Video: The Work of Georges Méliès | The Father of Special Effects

The year is 1896 in Paris, France.
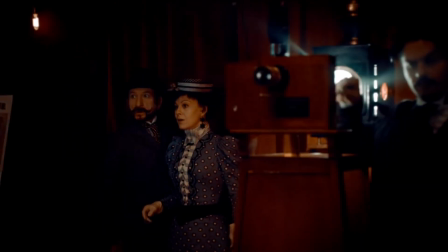[0:03]
A magician walks into a tent to see a man turning the crank of a projector, which lights up the screen in front of him to show a train heading right towards him.
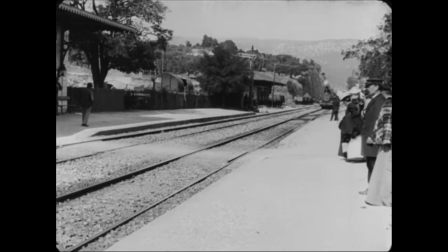[0:12]
This little film was directed by the Lumiere brothers and was called The Arrival of a Train at La Cayetat.
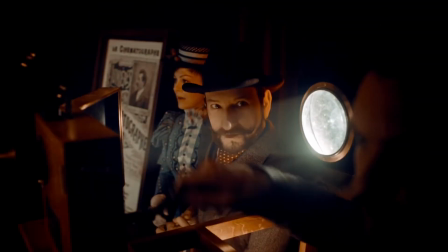[0:17]
The magician fell in love with the new invention and asked one of the brothers if he could buy one, but he declined.
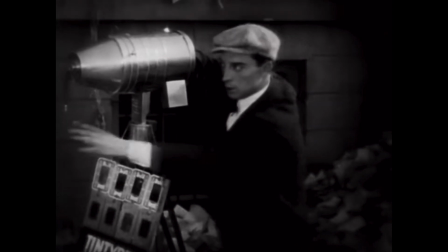[0:23]
So the magician went home and made his own. He He tested his camera on a Parisian street, but the tape inside it jammed.
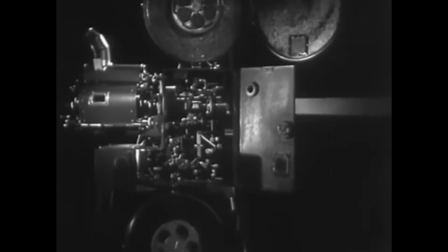[0:30]
However, when the film was developed, the magician noticed something strange.
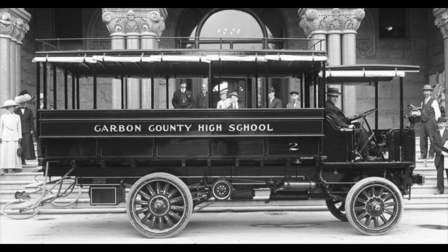[0:35]
The film showed a bus rolling down the street, but then it transformed into a hearse, which was in the exact same placement as the bus.
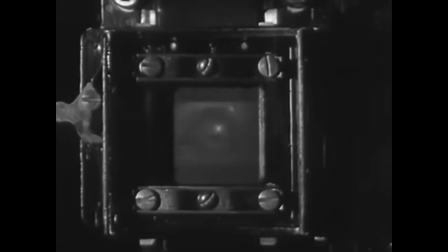[0:42]
It was this coincidental accident where the art of editing and visual effects on film were discovered.
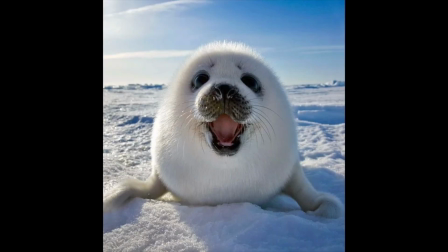[0:48]
And that magician was none other than Georges Millier. Usually I don't take my YouTube videos that seriously, but I'm gonna try something new today.
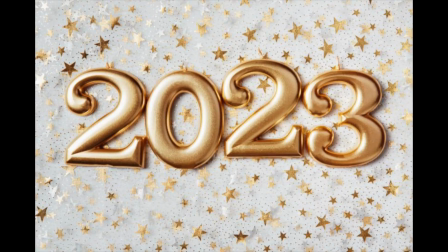[0:57]
Because my Martin Scorsese ranking and my favorite movies of 2023 list are taking a tad longer than I expected,
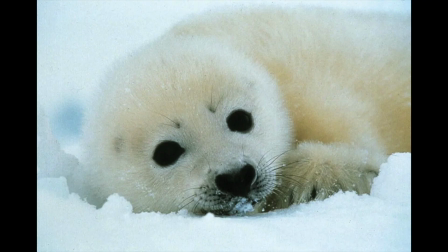[1:04]
I thought I should probably still post something in the meantime.
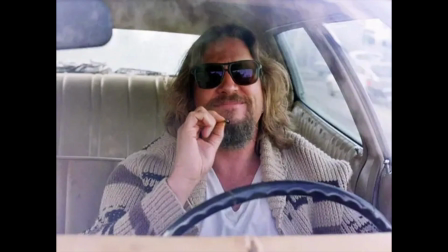[1:08]
Anyways, at the risk of sounding like more of a film hipster than I already look like, I love the work of Georges Millier.
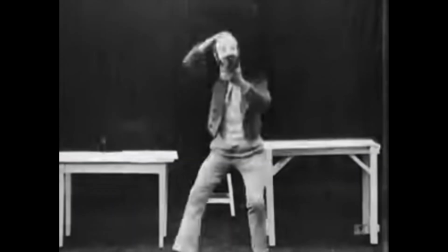[1:14]
What made Millier stand out from the others of this time period like the Lumiere brothers, Edward Maybridge,
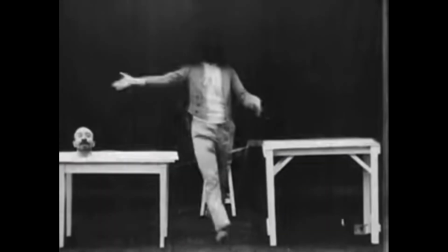[1:20]
and Louis the Prince was that he was the first filmmaker to truly realize the potential that the art of film had.
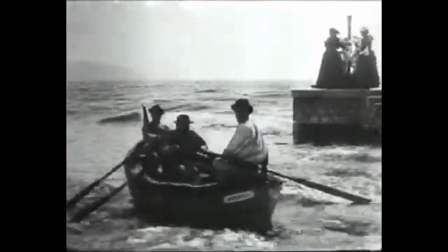[1:26]
While his contemporaries were dicking around with the camera shooting traffic stops, boats, dances, and naked lesbians kissing, Melies was capturing dreams.
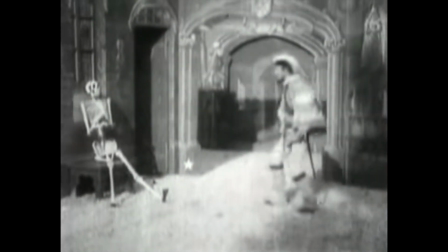[1:35]
One of the things I find most fascinating about Melies' work is that they all covered a wide array of genres.
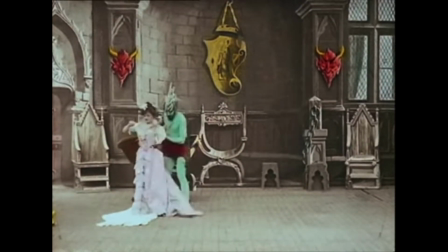[1:41]
Many of them were also the first time these genres ever appeared on film.
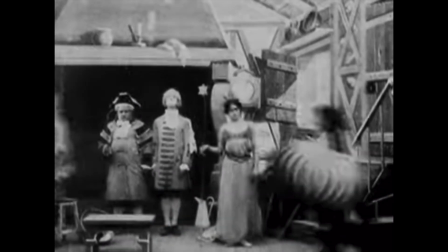[1:45]
He did fantasy, science fiction, horror, comedy, fairy tales, historical dramas, surrealism, and space exploration.
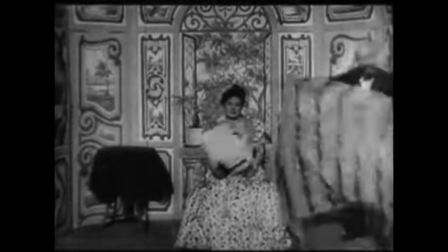[1:53]
Georges Méliès made over 400 short films. He often worked with his wife, Jeanne Dalsy, who acted in most of his films.
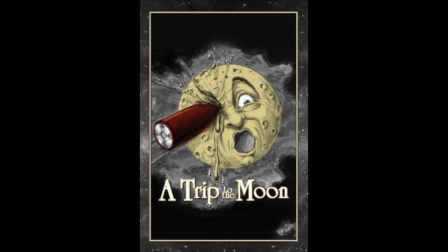[2:00]
He hand-painted many of his films. Two of his most famous films, A Trip to the Moon and The Impossible Voyage, were adaptations of Jules Verne novels.
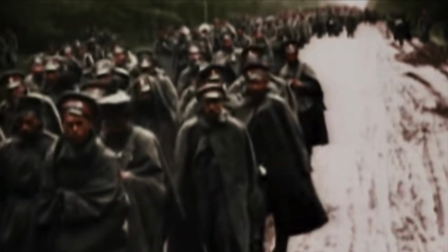[2:09]
However, due to the beginning of World War I, less and less people paid money to see his films, which eventually led him to bankruptcy.
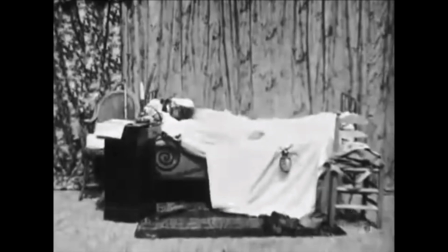[2:16]
What's also tragic is that the majority of those 400 films remain lost.
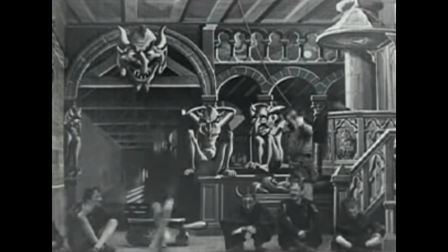[2:21]
To be fair, many of the films from Georges Méliès that are available today were ones considered lost,
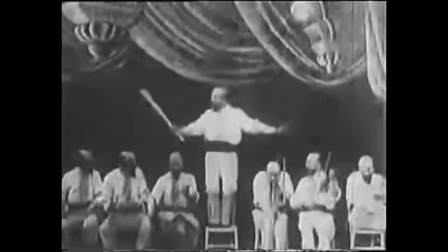[2:27]
so hopefully more copies of his films will be discovered in the near future. Okay, now I'm gonna jump into the things that made his films so revolutionary.
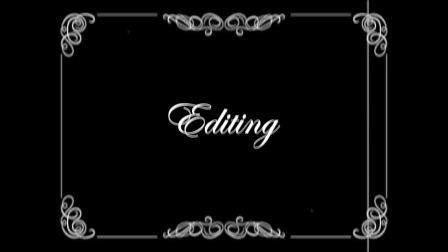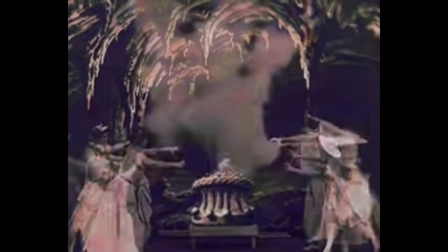[2:41]
Arguably, Georges Méliès' biggest trademark was the edit. His most famous use of editing was through the substitution splice technique.
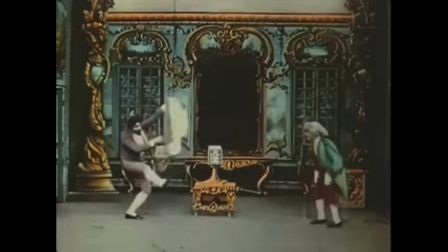[2:48]
If there's one thing that magicians are known for, it's making things disappear and reappear, and that's exactly what this editing technique did.
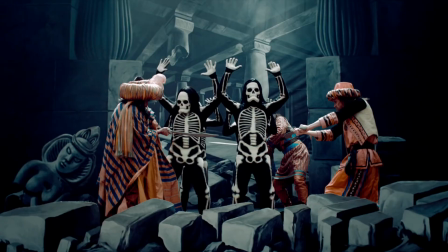[2:56]
The substitution splice was achieved by actors standing completely still as slight alterations were made in the frame.
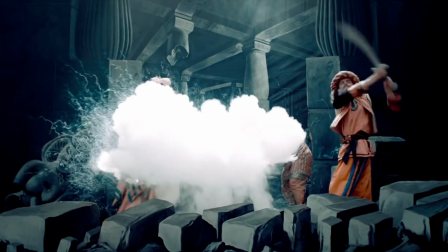[3:03]
Then Millier would yell action or something like that, and the actors would start up again and react to the change that was made.
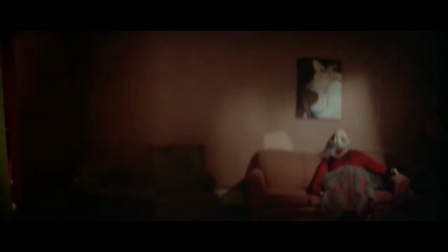[3:09]
Kinda similar to a jump cut or a match cut.
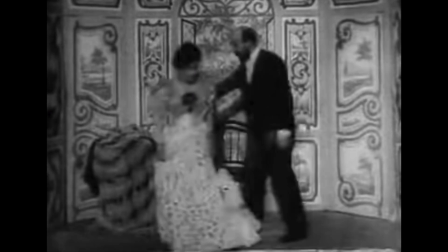[3:12]
One of the first and most simple uses of the substitution splice in Millier's work is with the film The Vanishing Lady,
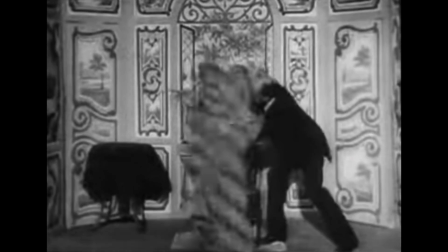[3:19]
a film that presents itself literally as a magic trick where a lady disappears and reappears right in front of the audience's eyes.
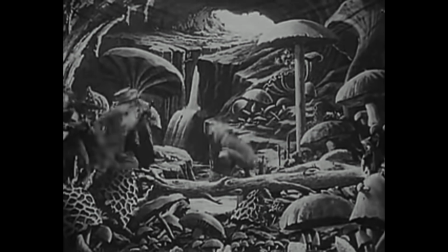[3:26]
Georges Millier used this editing technique in A Trip to the Moon When the Aliens Die.
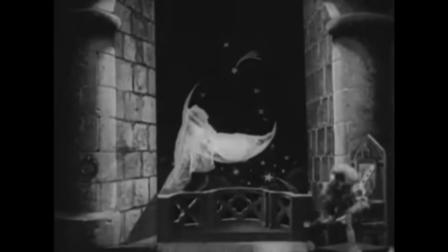[3:31]
He used it in a very surreal and dreamlike way in The Astronomer's Dream and The Haunted Castle.
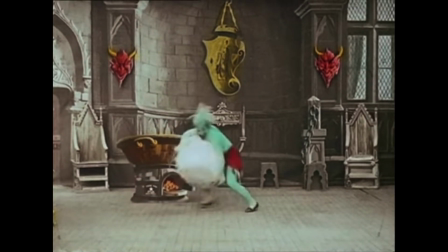[3:36]
He used it in The Infernal Cauldron to show people being thrown into a fiery hot cauldron.
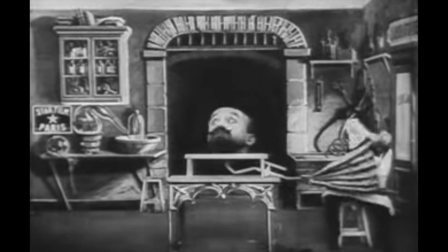[3:42]
Millier also implemented an editing technique called the double exposure,
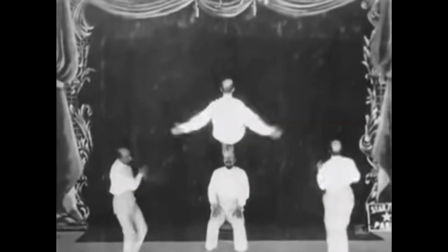[3:46]
where two film reels played over one another to show identical people or objects interacting with one another.
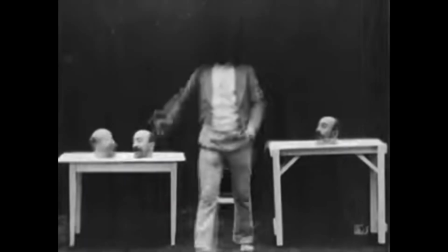[3:52]
Georges Millier used the double exposure trick in films like The Four Troublesome Heads, The Man with the Rubber Head, and The One Man Band.
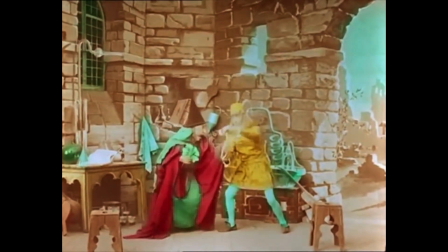[4:03]
In the work of Georges Millier, the makeup effects and character designs are always so expressive.